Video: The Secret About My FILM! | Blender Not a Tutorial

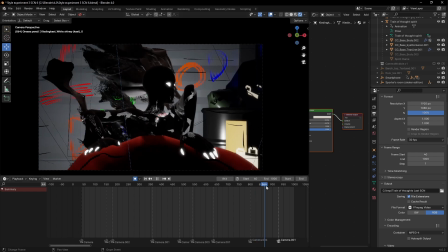I would have done that so to look more scarier. So that is how I intro.
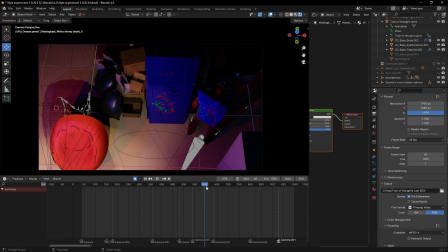So even this part, I made him go out of the scene and introduce the demon to actually finish the story here.
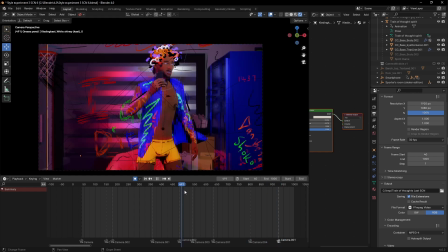And so him picking the call here is a trick for me to finish the story.
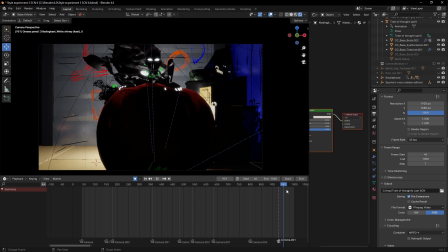And introduce the demon, because his demon is still he owned the demon.
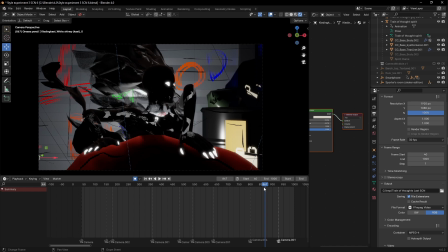His demon would always be around, just like all of us. We have our demon following us everywhere.
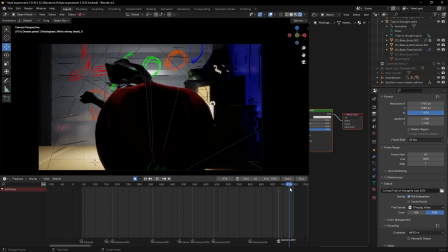So that's what I'm trying to portray here. So she's still around, but his friend's call actually made him forget the demon.
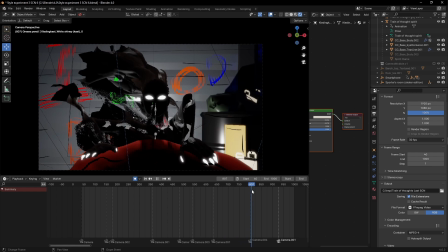She's actually pretty, Maybe he is in love with the demon.
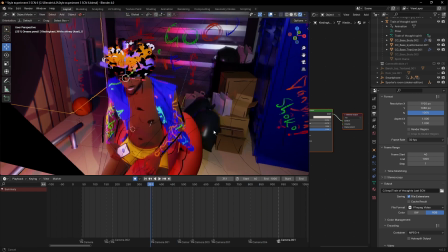So another trick here is the portal behind the chair, behind the couch.
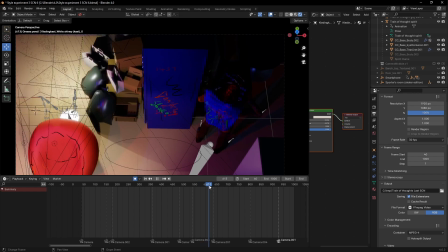Let me show that this portal here is actually just a cycle
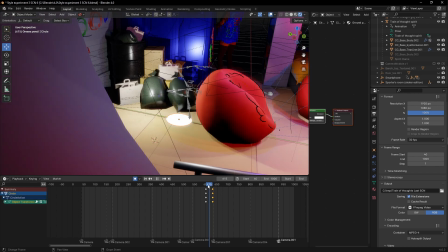I animated to scale up. You understand? So, and for this
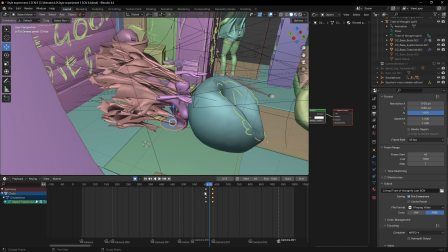the same trick I did in the first scene, she was under the scene and I brought her up to do the animation and stuff.
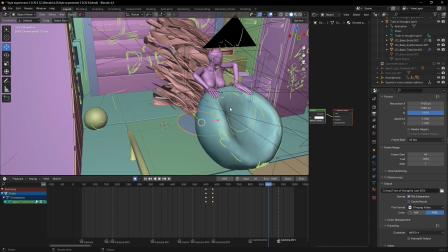So I actually sent this same couch to iClone to animate it, to make the animation look
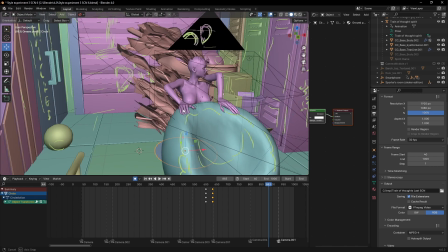interactive with the demon, because I hand on the couch and everything is going to look dope.
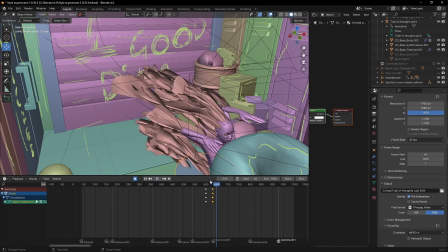And I think so. The lights here, I'm coming.
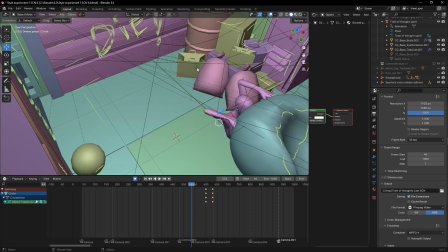Where's the? So if you notice, if you look at this part of these lights, the power part here, by the right side of the screen,
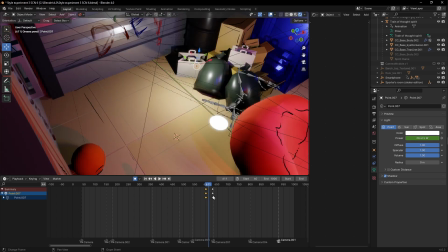so the trick is, when the portal came on, it wouldn't make sense if that portal doesn't emit light,
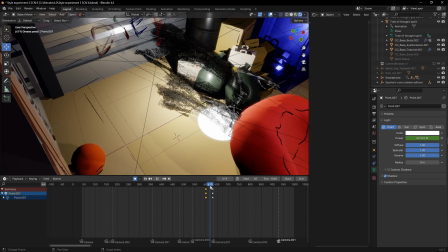just like the previous scene where the doors were emitting light. So I faked the portal,
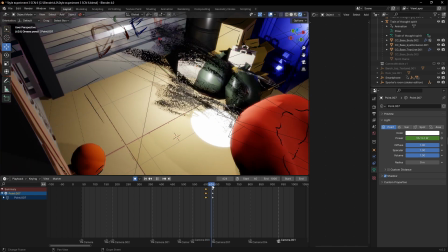creating a like bouncing light all around the scene with this light here. So if you notice, I animated the power from 0 to 100 to brighten the behind the scene,
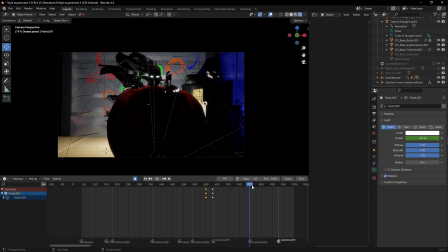behind the couch, I mean. So to bring out the silhouette of this demon better and crispier.
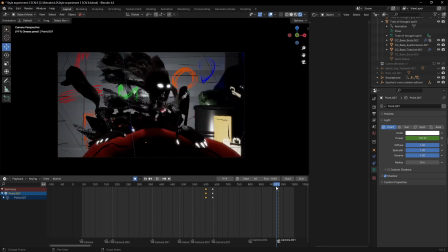Yeah, I love that shot there.
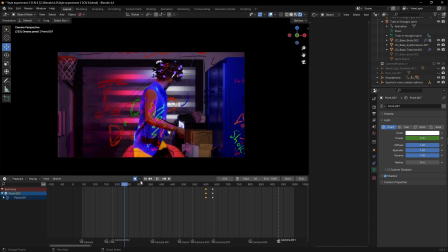And one thing is that, do you guys notice that
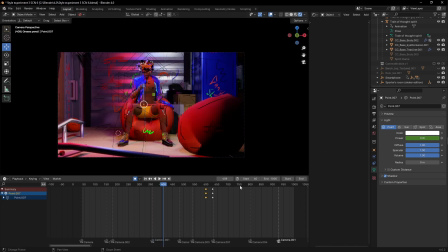this scene here and this scene, you can see the lights went out.
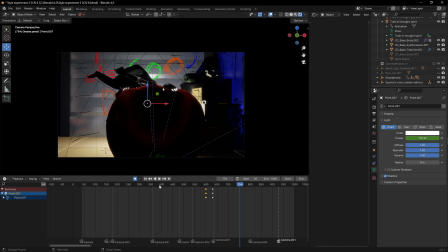So I actually animated the light here. All the lights here went out to give space for the silhouette at the back of the couch, the silhouette of these boxes and the demon,
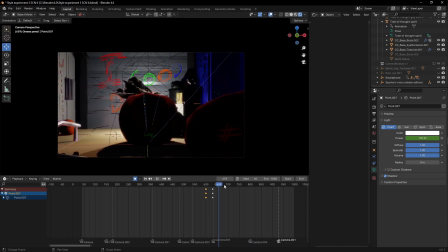because the demon won't look scary at all, because I believe I achieved my aim,
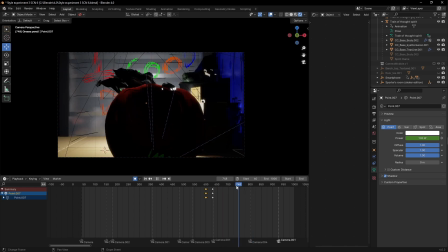because many people find this scene more scary, and I believe it's my intention of taking out the light here, because this light is very pretty.
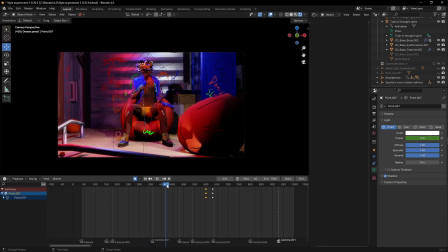I love this scene. This is another beautiful scene, very colorful scene in my film.
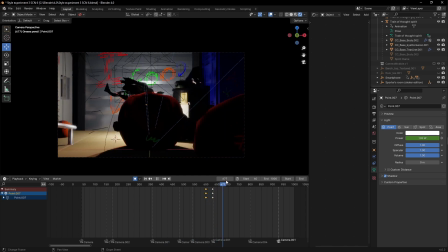So me taking out the light actually gave that scary vibe more.
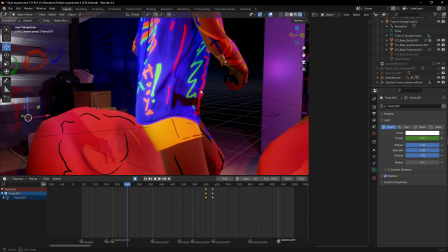And yeah, that's another trick there. I don't know if anybody caught what I wrote behind behind this.
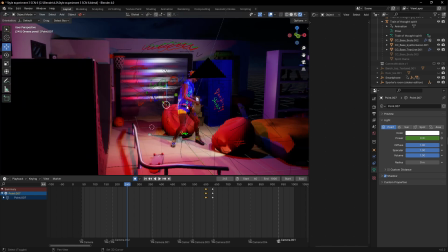I wrote "I could die." I was actually replying to myself. But obviously the character also is an artist.
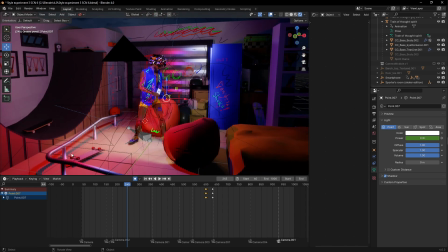You can see he's a very creative guy. So you can see his room. He plays basketball, he skates, he does see all his awards on the wall and stuff.
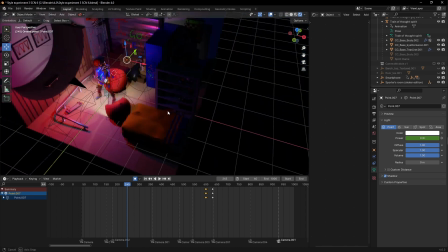Yeah, so and he has his gaming setup here. This is actually a setup.
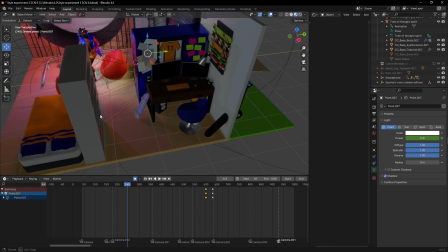You can see this is actually a setup here. So, but I don't really need much of that.